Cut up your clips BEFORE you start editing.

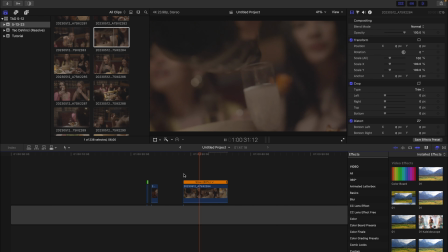(4:04)
The first one, since I don't like this bit of camera shake at the beginning here, the first select is gonna start roughly, let's use our arrow keys again.
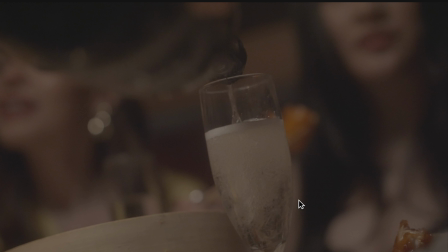(4:12)
And you'll notice just there's one little bit of timing where it comes into focus right here. And I like the lead up to that.
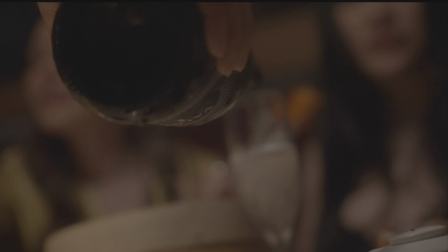(4:19)
But you'll notice the bottle's going up in the frame and then I'm moving inwards, starting around right here.
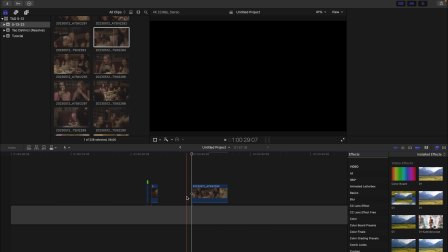(4:26)
So we will chop this beginning part off. I don't really like it enough to use it.
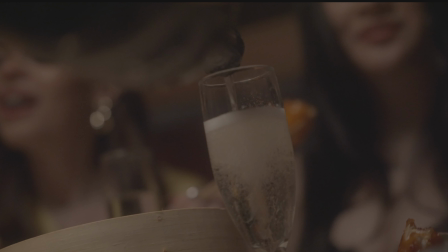(4:30)
And right when the glass goes out of focus, right about here, we'll chop it off.
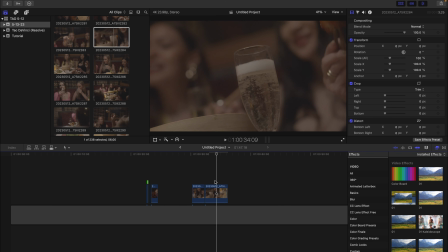(4:38)
Then the other select I'll take from this clip is simply just this still of the champagne glass here with the bubbles floating up. I think that's not bad. Definitely usable for later once the focus comes back in and it's just a stable shot of the bubbles. And that little bit of camera movement there, I don't really mind. Let's check it out again.
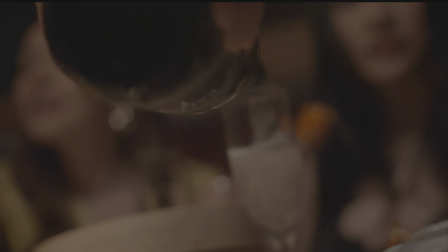(4:57)
So we have a nice pour and the ending frame is in focus.
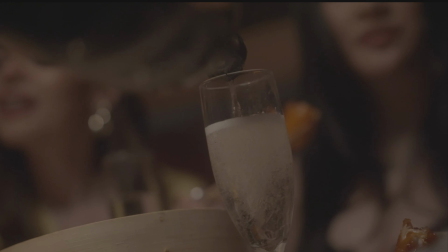(5:02)
So that's sort of what your eyes remember, right? It comes into focus, and then right before it goes out of focus, I cut the clip.
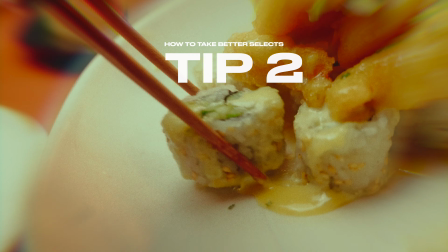(5:10)
This brings us on to tip number 2. Go through all of your footage.
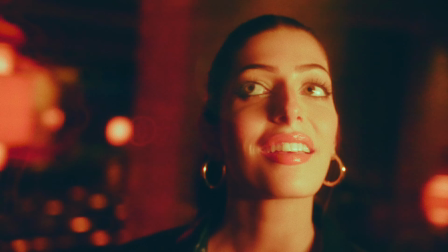(5:14)
Don't be lazy and just take half of your footage and put it on the timeline and just get antsy and just start editing, because you never know what you may have missed. You want to be as thorough as possible and go through every single shot you have, even the ones you know are garbage, because hey, you might have something you might want to save. As I said earlier, this is where you get to review all of your footage. So with this step, I'm going to just show you my process for doing this.
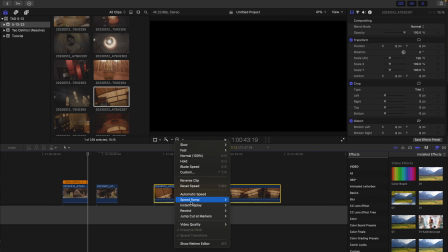(5:36)
I'm simply going to take a clip, drag it over to my timeline, and then if you're in Final Cut Pro, you can just click automatic speed, and that will put the clip into the proper speed for that frame rate. I think this is extremely important to go through all of your footage in this way, because then you can see what it's really meant to look like in the proper speed for that frame rate. Let's check out an example as I take multiple clips from my event, drag them onto the timeline, put them into the proper speed, and then cut them to only include the action window.
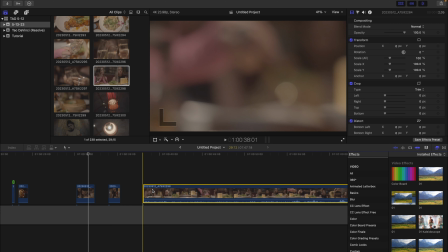(6:00)
Going through one more clip here of these fine young ladies at the dinner table at Tao.
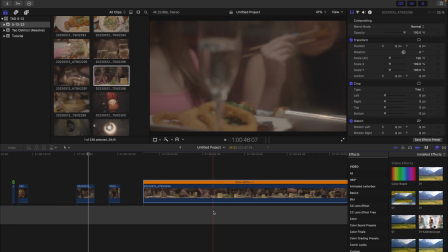(6:06)
We're gonna go ahead and drag that clip, click automatic speed like normal. See, it's an 80%.
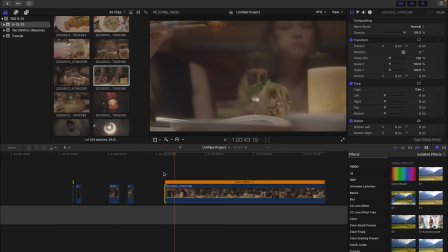(6:11)
So I like her taking this piece of chicken, I think, with the chopsticks. So far, that looks pretty good. Movement in the frame is good. The focus is good. And we'll cut it right there. Now the rest of that doesn't look too great.
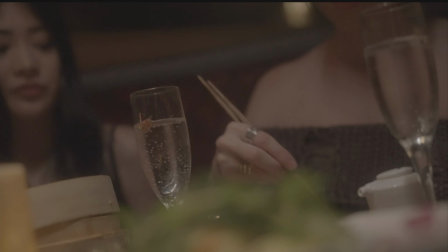(6:30)
So far, nothing happening in the frame here.
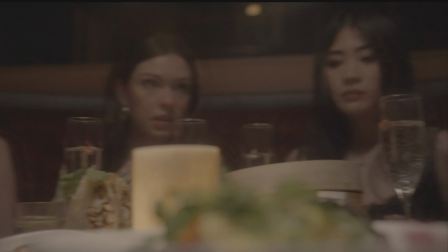(6:35)
Nothing great going on. Just some chewing. Okay, so now I'm going to go back.
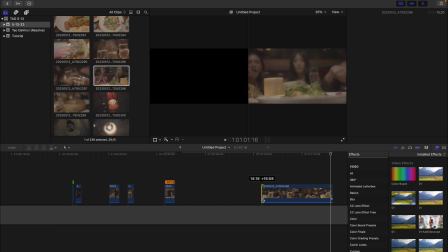(6:43)
I'm going to cut all this beginning stuff out, and I'm just going to go and grab only when she grabs these noodles,
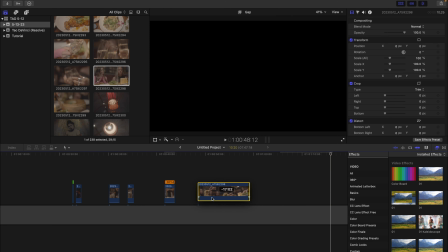(6:51)
and only when my camera movement as well as the movement within the frame is nice.
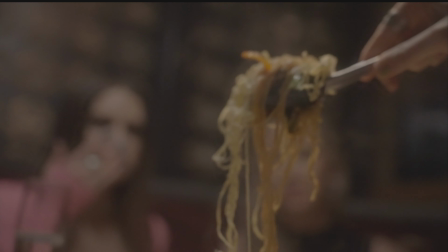(6:57)
And we're just going to take this upwards movement. I don't think I want her sort of shaking it up and down like that.
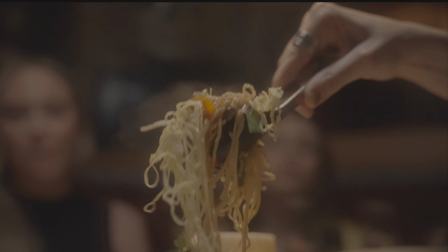(7:04)
I think that's a bit jarring. So I think we'll just take until she starts to do that.
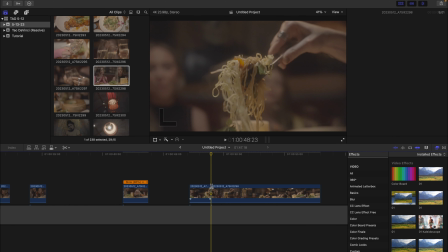(7:11)
And again, we'll use our arrow keys here, and we'll cut it right there. Because this is when she starts to move it up and down.
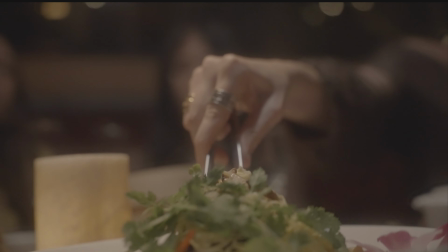(7:17)
Okay. So out of this clip, let's see what we have. Camera movement's not bad. It's a bit shaky, but I think that's okay. Thankfully, we've filmed it in 30 frames per second, which is going to reduce a little bit of that shake if we had just shot it in 24.
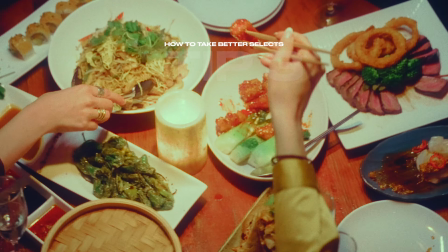(7:31)
Last but not least, tip number 3. This is to simply not disregard any shot.
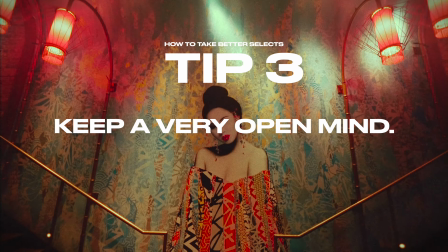(7:36)
So similar to what I said in tip 2, you want to be going through all of your footage, not disregarding anything.
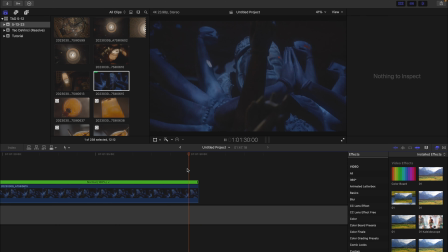(7:41)
And when you're taking selects, although you do want to be very nitpicky as far as what you pull as a select, you also want to have an open mind. Don't disregard anything. Just because you know that you filmed it poorly, you should still check that shot out and see if there's anything in it that might be usable. This can include shots that traditionally wouldn't be used, like maybe you have a blurry shot and you can use that as a transition later on, like a whip pan or something like that.